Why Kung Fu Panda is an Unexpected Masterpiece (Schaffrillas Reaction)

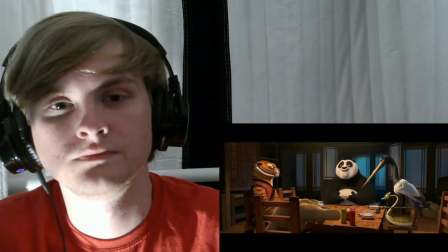And for these brief moments, Po finally gets to know what it feels like to belong alongside his idols.
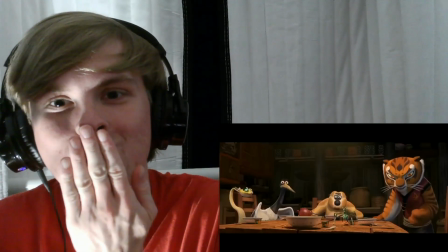But it doesn't last. Word comes in that Tai Lung has broken out of prison and is on his way.
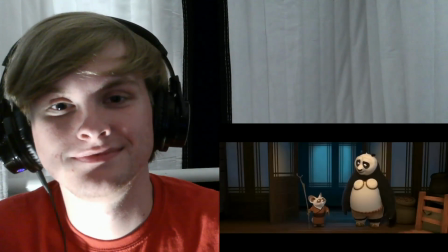And Po doesn't take this news well.
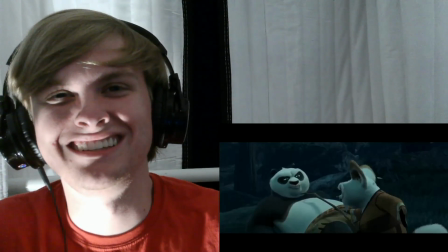And this, right here, this is the scene where all of it just comes out.
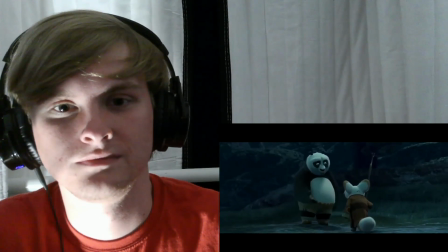All of Poe's insecurities and frustrations he's kept bottled up inside for so long.
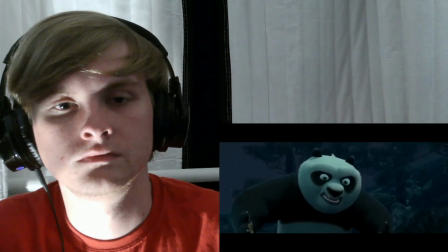He admits that he would rather be verbally and physically berated by Shifu while trying and failing to learn
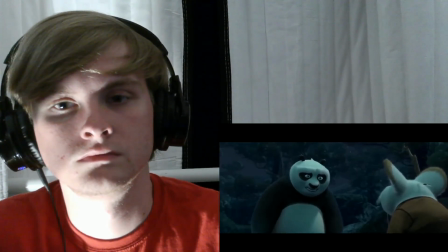Kung Fu because he prefers it over every day of his life just being himself.
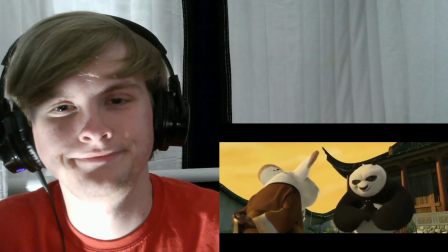He held out hope that Shifu could train him to be the Dragon Warrior, completely changing himself in the process.
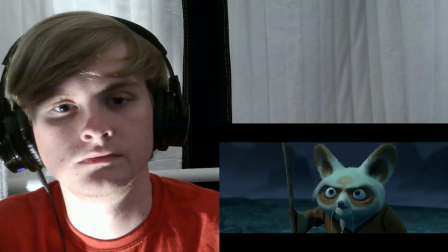But now he sees this as an impossible task and challenges Shifu to prove otherwise, which Shifu isn't sure how to do.
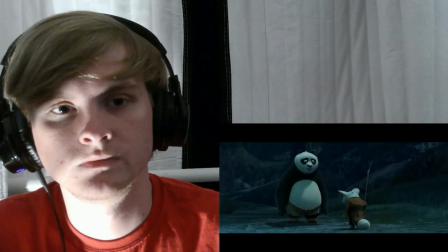And it's like, fuck, man.
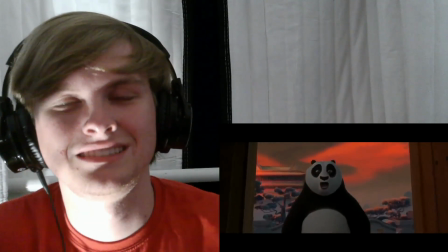Imagine being this discontent with your life and who you are, only to suddenly get a chance to live and train alongside your heroes, believing this is it.
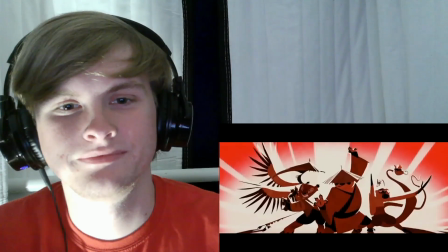This is your dream come true. This is your chance to be the kind of person you've always wanted to be.
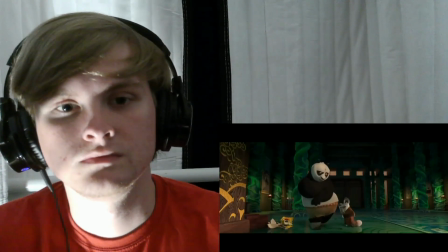But everyone seems to hate you, especially the person who's supposed to be your mentor, your guide through this vast new world you're otherwise unprepared for.
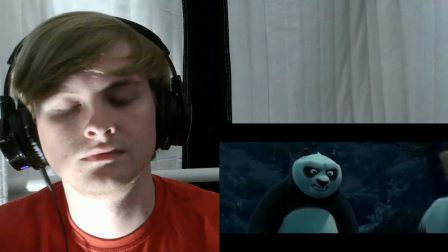And not only do you not have guidance or friends, but you're the same person you were when you started.
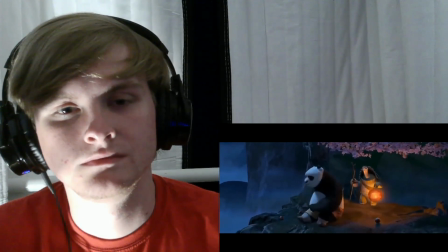You can't live up to these crushing expectations and become this entirely new capable person you expected to be by now.
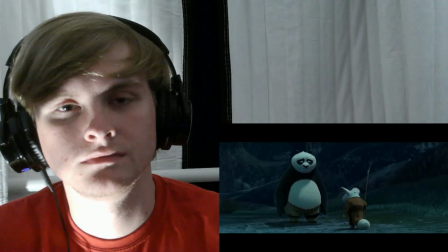It's honestly soul crushing, but it's what Poe has to go through.
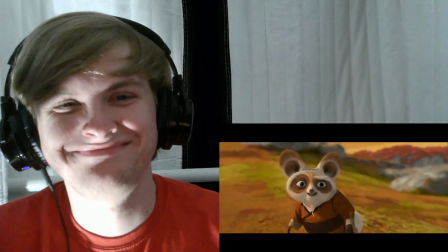But Poe eventually overcomes this. Thanks in no small part to Shifu overcoming his biases about Poe.
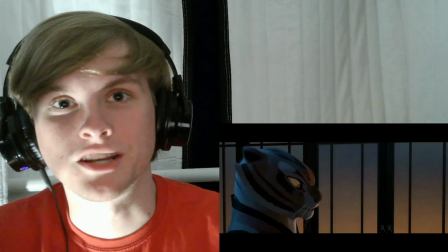We'll get to that in a bit. Before I discuss the resolution of Poe's art, I think it's about time we talk some more about Tai Lung.
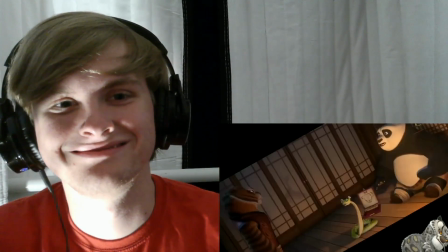Yeah, we're not really supposed to talk about him.
God damn it.
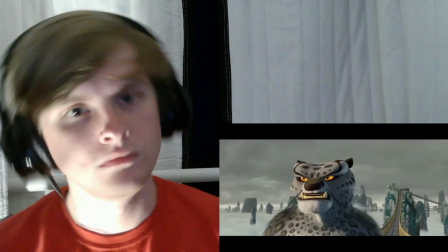I'll kill you. Tai Lung is, in my opinion, a far more fascinating antagonist than a lot of people give him credit for.
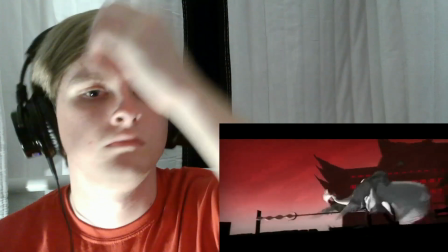I actually slightly like him better than Lord Shen from the sequel.
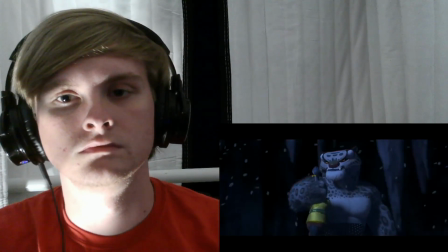They're both surprisingly compelling villains, but I think the sheer ferocity of Tai Lung on top of his super dramatic story is what puts him over the edge for me.
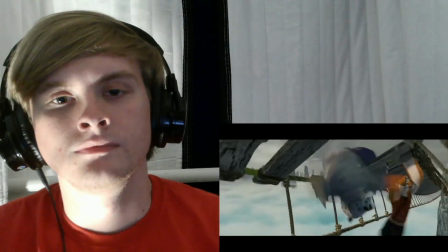Like I said before, his fight scenes are phenomenal, and we got a sense of how animalistic and powerful he is in the prison break scene,
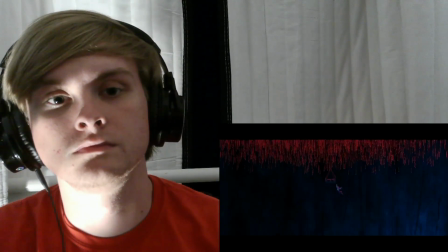since he manages to pull off all of these feats without speaking a single word. He's like the Kung Fu Panda version of Darth Maul, giving us an intense,
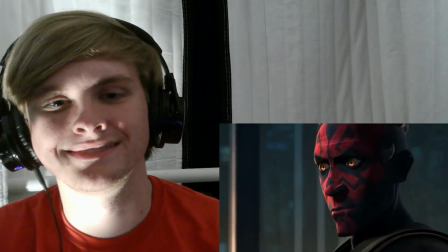silent action scene first, on top of rich dramatic characterization later on.
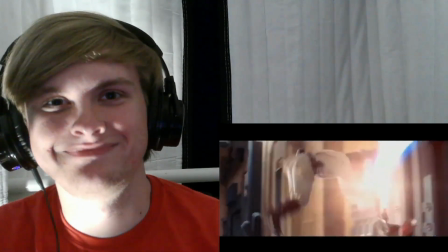The only difference is- Not in the movie. Both of these in the span of one movie, rather than it being in one movie and a TV show 10 years after the fact.
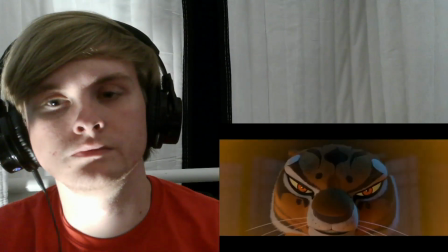So shortly after his prison break, we get to hear Tai Lung's backstory recounted to us by Tigress.
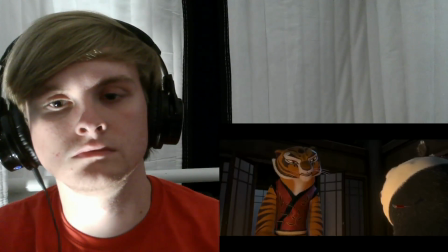She's essentially just using it to make Po feel worse about himself, so it has a purpose to the narrative, while also giving us, the audience, exposition.
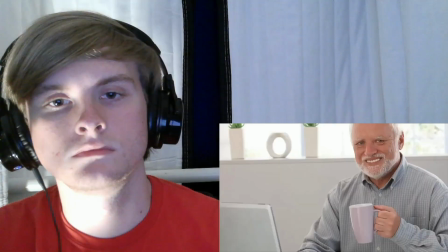Coolio.
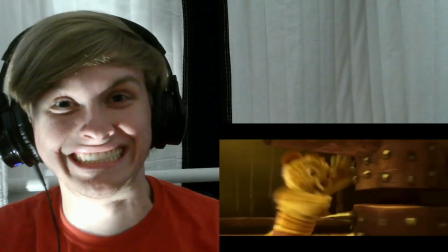Essentially, Shifu raised Tai Lung as his son, training him in kung fu and telling him he was destined for greatness, to be the dragon warrior.
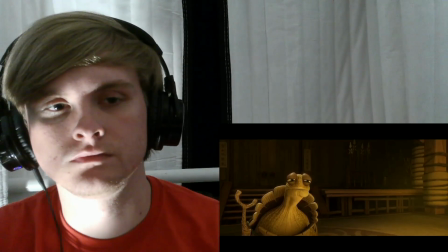However, Ugwe refused to let this happen due to the darkness he saw in Tai Lung's heart.
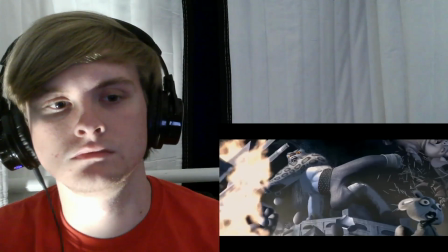Tai Lung was outraged and laid waste to the valley, trying to take the scroll for himself,
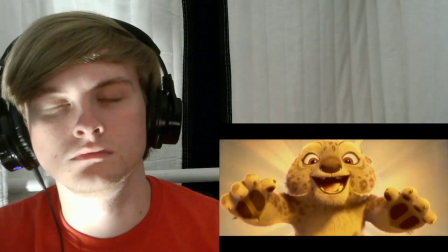all as Shifu remained emotionally powerless to stop the boy he raised.
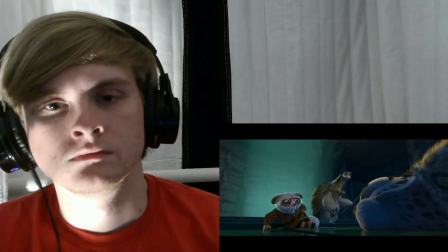After Ugwe took Tai Lung down and sent him off to prison, Shifu was heartbroken and never truly recovered from this.